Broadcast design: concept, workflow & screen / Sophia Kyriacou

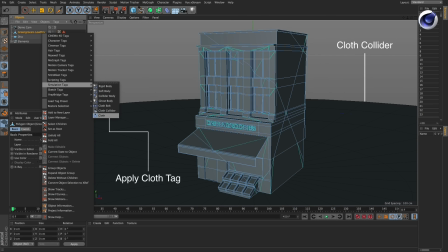[6:48]
So if you go to the simulations menu, and then just select cloth, and then you just apply it to the building. You need to apply a cloth collider, because if you don't, the building will literally fall through the ground,
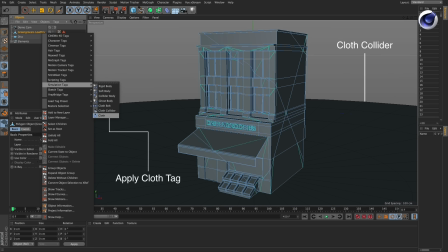[7:04]
because it is dynamics and then the next step I made some very very large cuts with
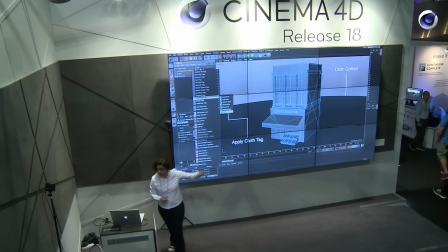[7:11]
the knife with the knife tool and they had to be at this stage very very wide and very large after
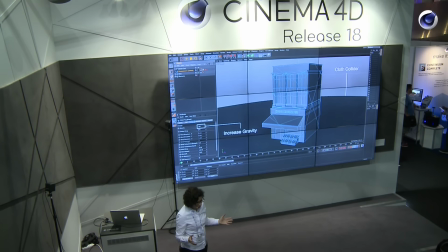[7:23]
that I played around with the dynamic that the sorry the gravity settings
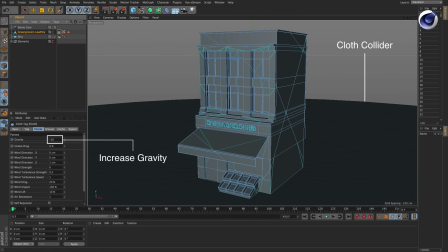[7:28]
and it varied from excuse me it varied from object to object. So depending on the size and the shape, I either increased or decreased the gravity. And in this case, it was minus 20.
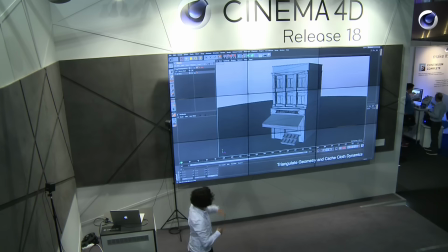[7:45]
So once you've done that, you've added your geometry, you've added your cuts, you've increased your gravity.
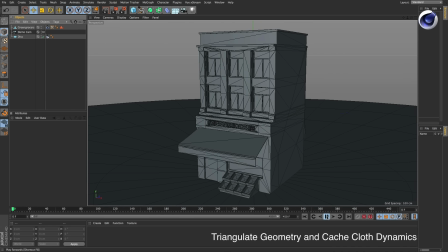[7:52]
You then have to triangulate the geometry, because if you don't, you won't have that kind of, your cuts, your folds will be incredibly large. So when you take a bit of paper and you crumple it, It's quite small, and they're quite triangulated shapes.
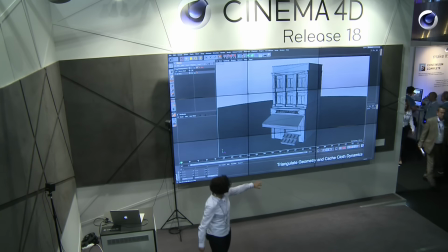[8:07]
So, I triangulated my geometry, and then cached the cloth dynamics, so I can play it in real time. And once I did, I got this.
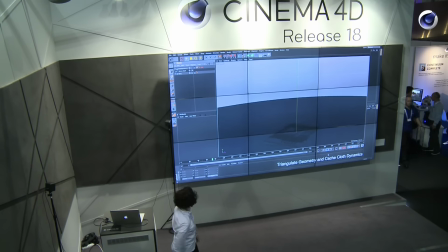[8:21]
Okay? So, for me, that worked. But obviously, it's animating the wrong way around, and if I have that, it's going to give the wrong message within my sting. so I had to reverse it and also at this stage
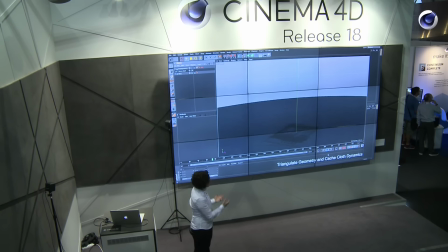[8:37]
the actual dynamics is they're only available as a cache they're not onto the hard disk I'm sorry they're onto the hard disk but not onto my timeline and you need to record your cache onto your timeline
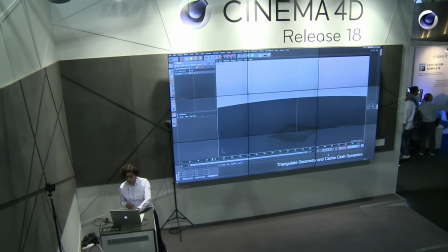[8:51]
and the way I did this was use the cappuccino tool so So if you go into Character,
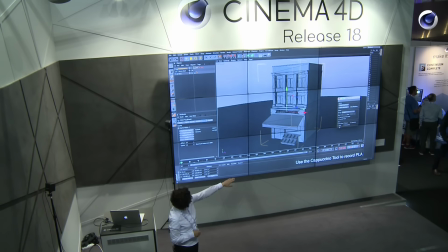[8:58]
select Cappuccino, and select only PLA, because you want your points level animation,
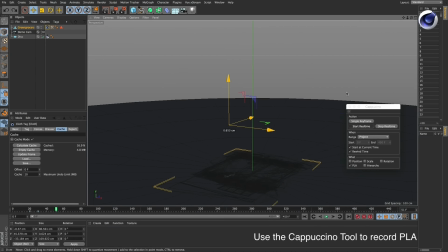[9:04]
tap into the screen, hold it, and then your timeline will update.
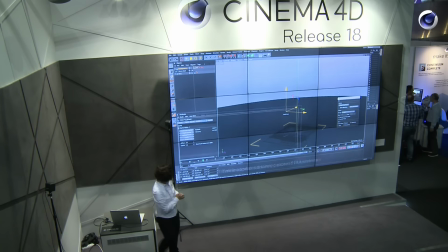[9:11]
So if I show you on the next slide, we now have key frames.
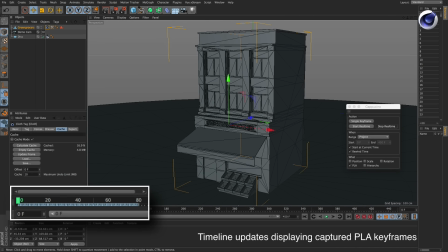[9:16]
Once you have key frames, you can do anything you want with them, OK? You can reverse them. You can add the effectors, all sorts of things. So, like I said, at this stage, it's still collapsing, and we need to reverse it.
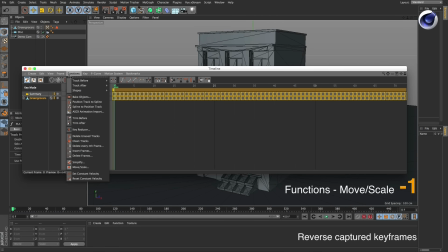[9:35]
And to do that, you go into your timeline, into functions, move scale, minus one, hit OK, and then it will reverse back. And you just reposition it to frame zero.
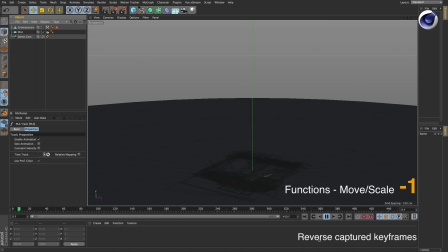[9:49]
So when you hit play, we now have it in reverse.
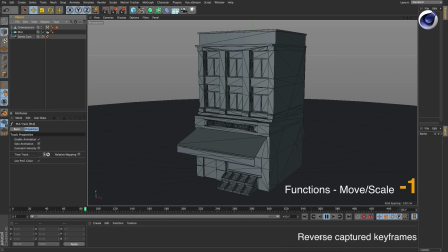[9:55]
But as you can see, the animation is very, very linear, and it's lacking personality. And also, if I was to just render that off, it would still be very, very clean. Because even though we have the triangulation to the geometry, we haven't actually applied any kind of effectors to distort that geometry.
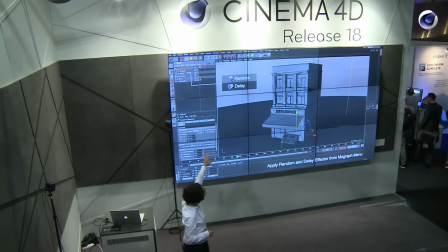[10:16]
So, what I did was apply a random effector to buckle, and as you can see, the geometry is now slightly buckled.
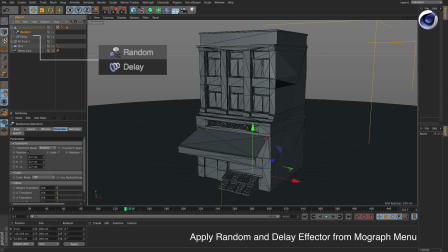[10:26]
And in this particular setting, so I was just playing with the position, and it was 0.7. And the delay effector is what gives it that little bounce. And I needed that. I needed that little bounce because my objects were coming back to life. They had energy, and they had zest, and they had vibrancy.
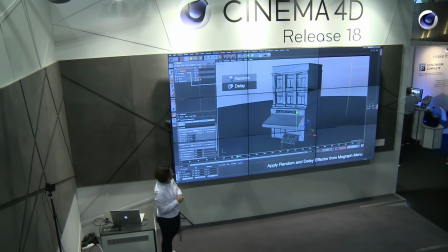[10:44]
So we've got random and delay.
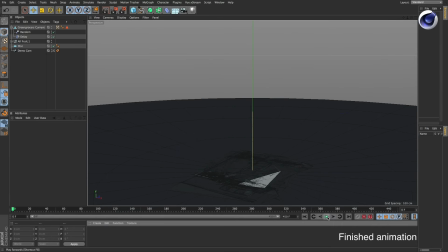[10:49]
So when I play it back, we now have it in reverse and it bounced back to life.